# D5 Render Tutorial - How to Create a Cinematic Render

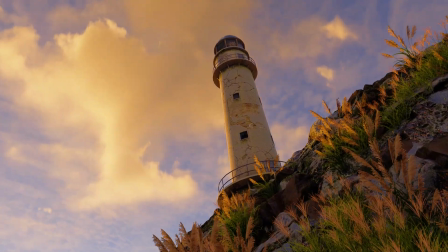(4:59)
It means the scene will be warmer. The cloudy weather will have more blue cast than the sunny one.
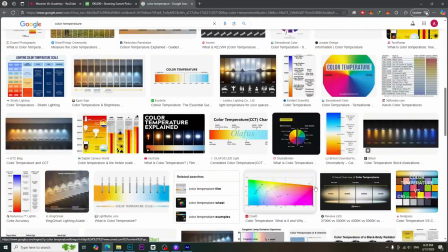(5:06)
We can find exact color temperature values by using Google.
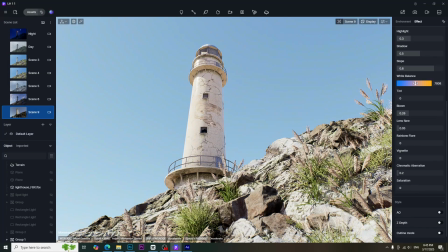(5:11)
So, never forget to adjust the color temperature to get more realistic result.
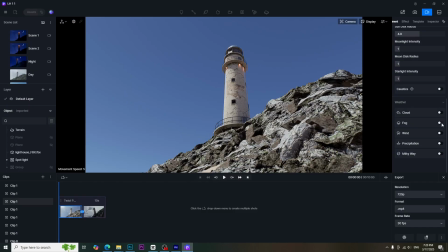(5:16)
In addition, I added some fog and cloud to get more realistic result.
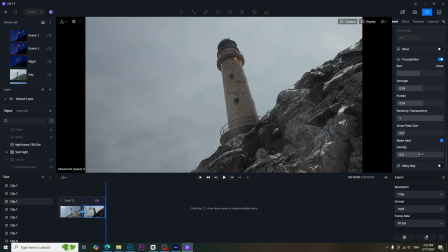(5:21)
In some scenes, I added precipitation effect for rain. For artificial lights, I used spotlights and point lights.
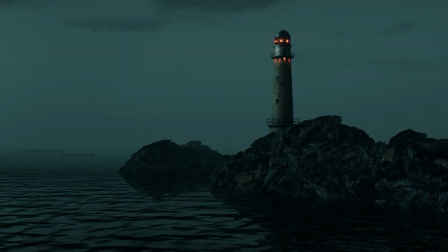(5:29)
In this case, I mainly use the natural light, so I will not explain artificial light in detail. If you want to know more, please see this tutorial.
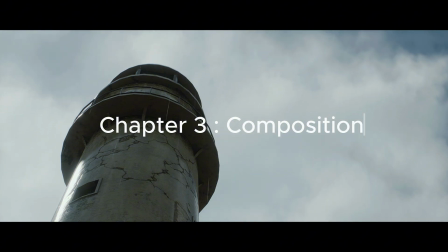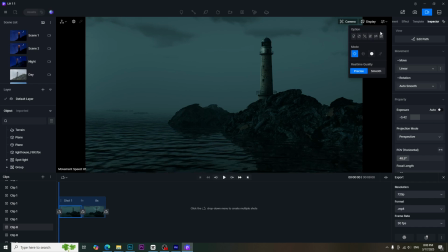(5:42)
In this chapter, I will explain the sun composition techniques that I used.
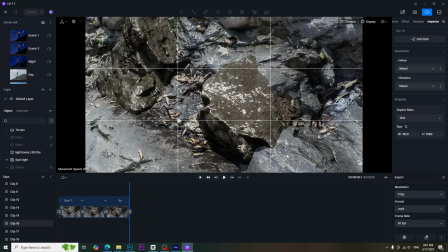(5:47)
Most of the time, I stick to rule of third. In some scene, I use diagonal composition to get more dynamic.
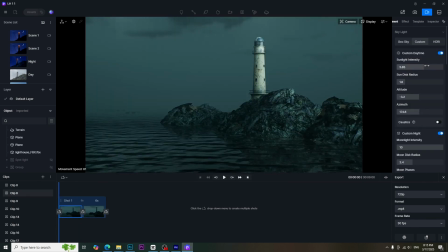(5:56)
Light direction is also an important part of the composition. We don't need to lighten the whole scene.
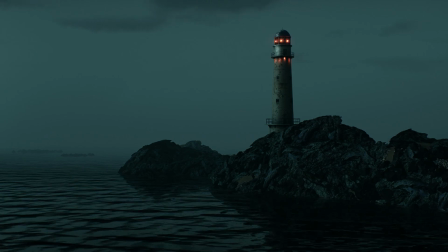(6:02)
The lighting should give the nice contrast by providing highlight and shadow. The environmental fog play a big role in composition. It provides the tonal variation and scene depth.
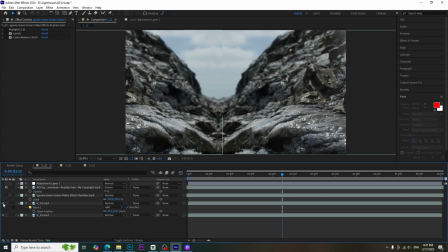(6:17)
There are some VFX that I made outside the D5 render. The first one is the iguana.
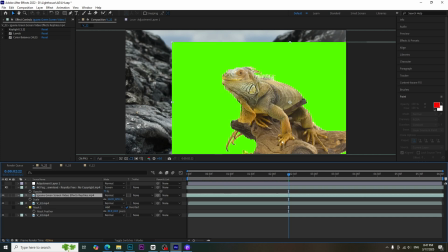(6:23)
I downloaded green screen video of iguana and composited in After Effects software.
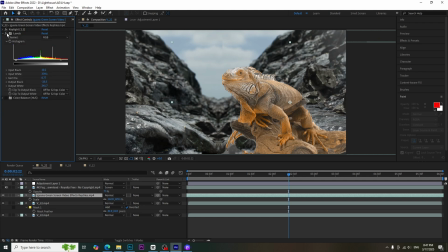(6:28)
I used Keylight to remove green screen, and also used level and hue and saturation to merge with the background video.
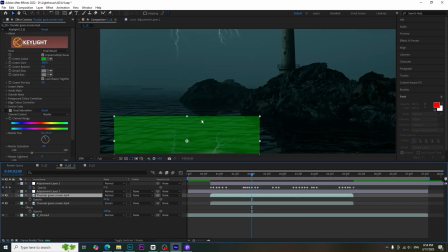(6:36)
For lightning effects, I used green screen video and also composited in After Effects.
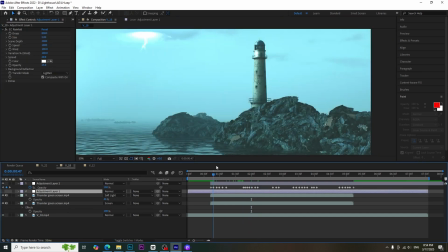(6:42)
To brightening the scene when lightning, I added level adjustment and created some keyframes.
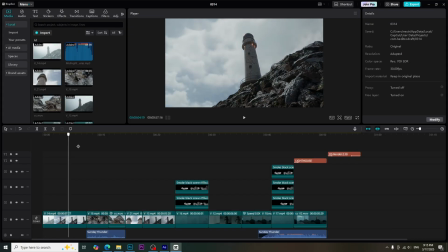(6:51)
For editing and post-production, I used CapCut software.
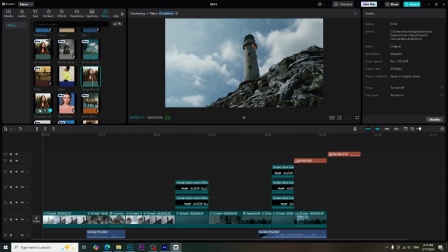(6:55)
I added some filters for color grading, and also added the movie effect to get more cinematic look.
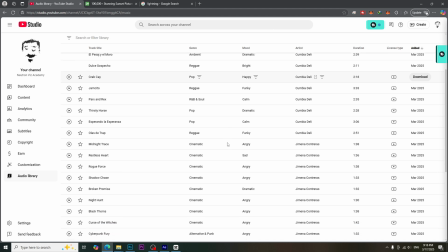(7:02)
For the background music, I downloaded audio track from YouTube audio library.
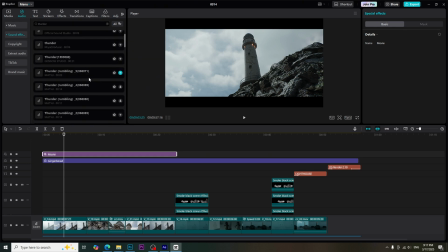(7:07)
For the sound effects, I used from the CapCut sound effects library. After that, I got this cinematic short film.
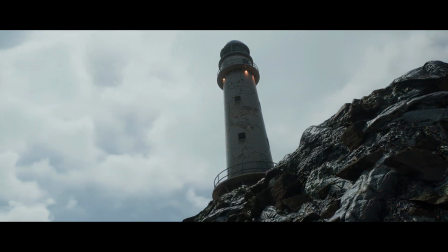(7:16)
I hope my tutorial will be useful for you. Don't forget to subscribe my channel.
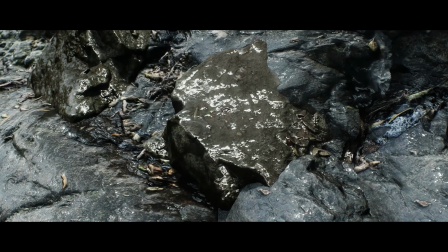(7:21)
Thanks for watching.